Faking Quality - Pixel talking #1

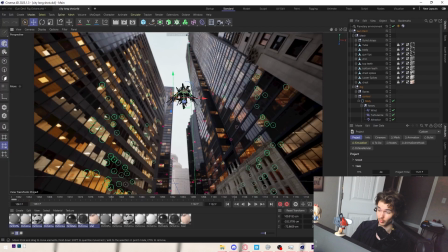4:08 So I then just brought it into Cinema 4D.
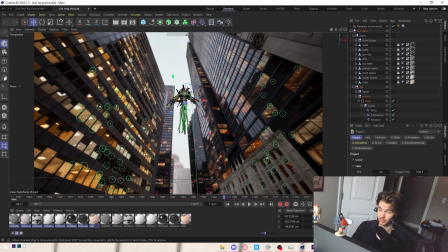4:11 I used the default camera tracker, and I quite literally just put the Gun Devil inside of the scene, right? So it just matches the camera movement and everything. Then from there, I rendered out the Gun Devil just by himself, right?
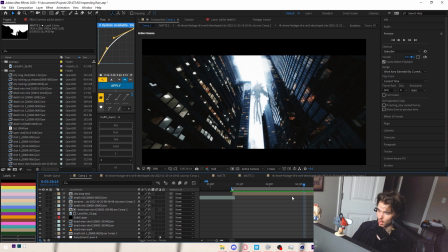4:28 Let me find the composition. Right? Here it is.
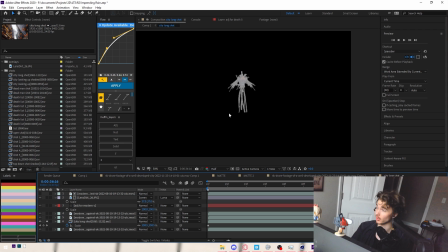4:34 So the Gun Devil, he is on his own layer, right? And I used a bunch of color correction stuff. You can see here to really blend him into the scene.
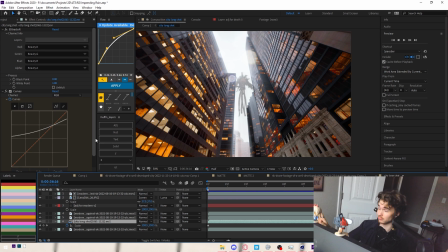4:43 And then I really just, not that difficult, just dropped him into the scene, right? I mean, this is pretty standard practice for, I guess, more VFX artists, right? So this is really a method I haven't really messed around with. I was very surprised on just how easy it is to like make it look good, right?
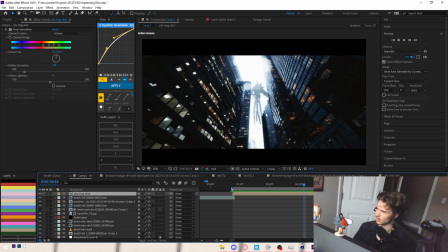5:03 Because this, with like everything on top of it, it looks pretty good. It looks like original, like it was meant for it, right?
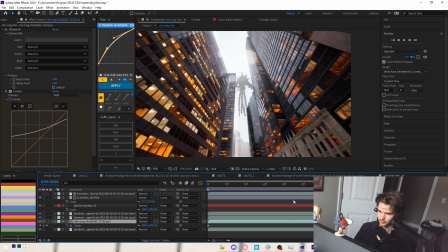5:10 It's really just about playing into the stock footage more than anything else, right? Like you can have a base idea, but you don't want to temper with the stock footage because that is all very grounded. And it's very hard to mess with that stuff.
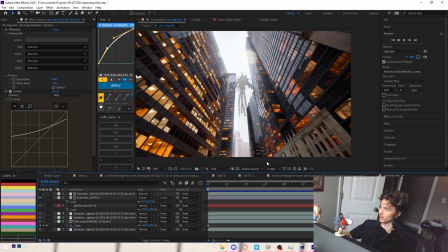5:28 So yeah, it's very important to just really work with the stock footage, not against it, and your shots will be phenomenal. So yeah, I layered them on top. I added a bunch of like I guess like effects. Like I've got a little bit of dirt right here. You can kind of see the circles right here.
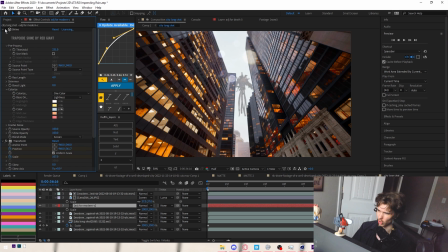5:47 And then I have like just a bunch of glows and stuff, right? Just to really blend it in.
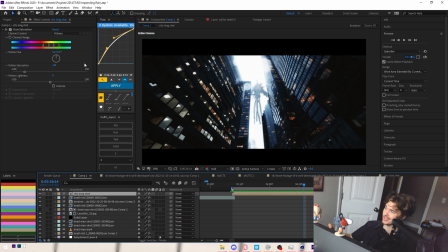5:52 And then I have my overall color correction and grading on top of that to really just cement it and blend all the colors together. And this shot turned out fantastic. I'm very happy with how this turned out. And keep in mind, after modeling, these shots took like half hour to make, right?
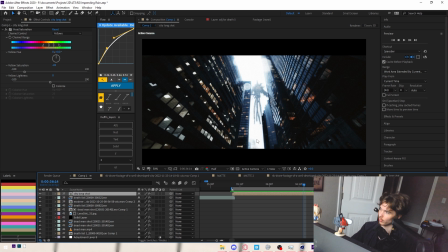6:12 Very, very easy. Very easy. You just got to work with what you have and you'll make something cool.
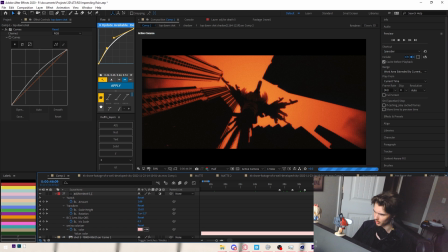6:17 Those are kind of like the main points I wanted to point out. Everything else is pretty standard stuff in this video.
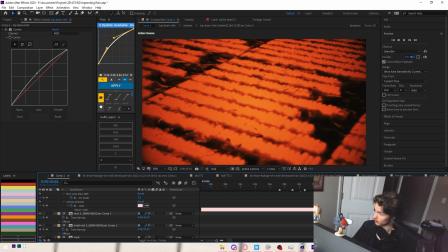6:23 Like for this, I just
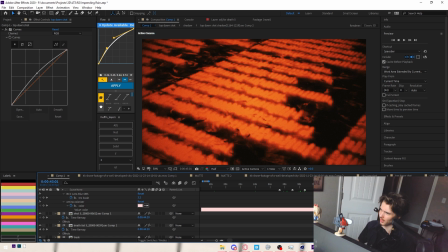6:28 did some basic MoGraph, threw it in Cinema 4D, and then just added some displacement on top of it.
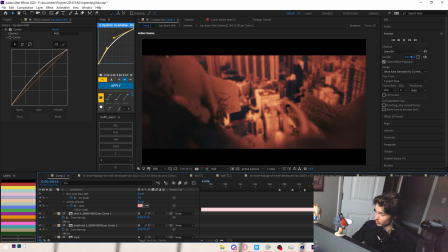6:36 But yeah, that is, I mean, that's pretty much it.
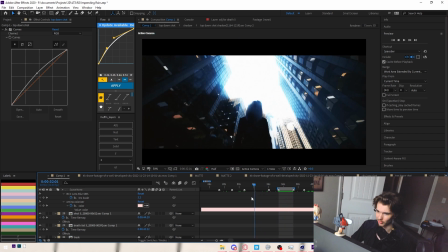6:39 A bit of a short breakdown, but that is the main concepts that really let me, you know, make this video.
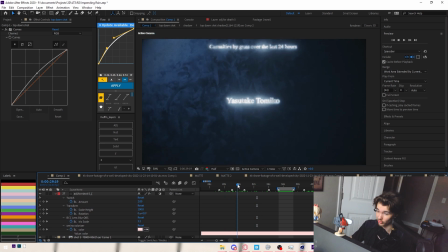6:48 There was a couple shots, or it's really just these two opening shots. Where are they?
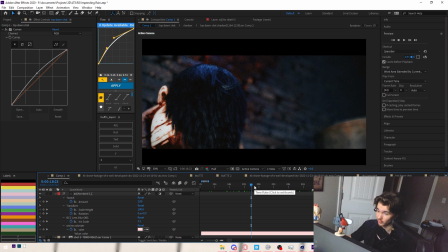6:52 This shot and this shot were full 3D, right? Because they were very simple, not a lot of cities. I just had to make the character, add the hair, add the background, camera movement, lighting.
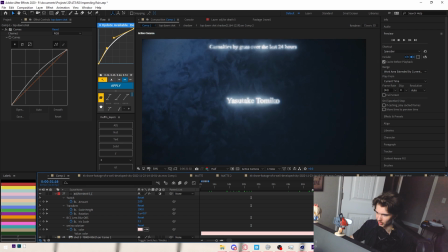7:05 Very simple stuff in terms of 3D versus creating like an entire city like this.
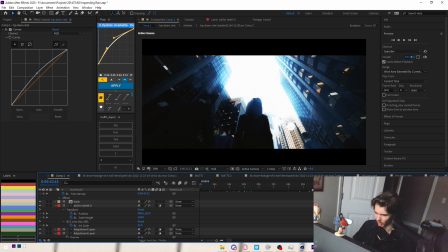7:11 I think this is the last shot I want to touch on for this. It's
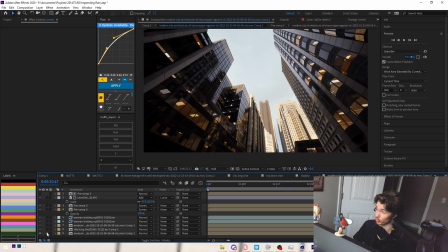7:17 exact same thing, right? The original stock footage, right? I camera tracked it.
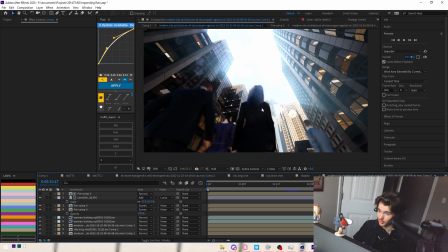7:23 I found some characters. For the main character, I actually removed her hair and I applied my own hair.
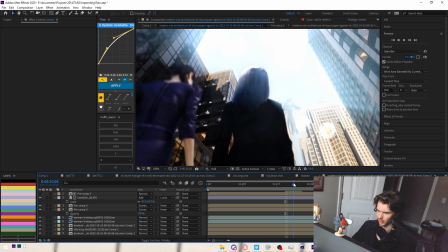7:30 You can kind of see it move like more realistic simulated hair, right?
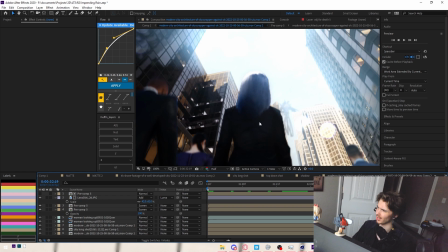7:37 It's got those nice highlights on the top.
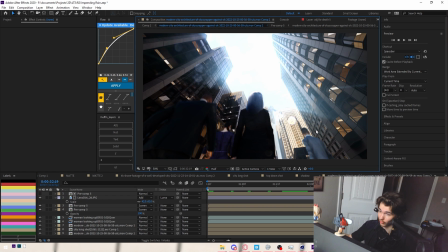7:39 So I simulated her hair, but everyone else's, they're just very boring 3D models that I just put in the scene and camera tracked it. And I just matched the lighting to the stock footage, add some motion blur, some God rays, some glows.
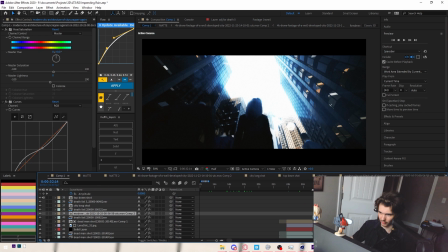7:54 And when you put it together, it just looks very, very professional, right? Like, it just works.
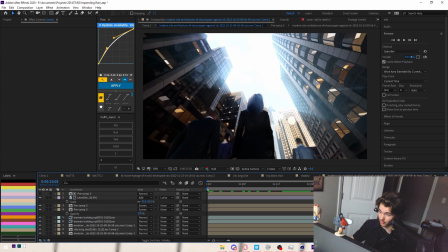8:02 You just gotta work with what you're given and just be smart with it. Don't stick to the same shit.
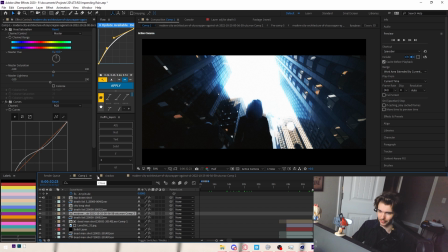8:07 Try to get creative with it, and it'll be amazing, amazing. So yeah, that is pretty much all I really want to talk about.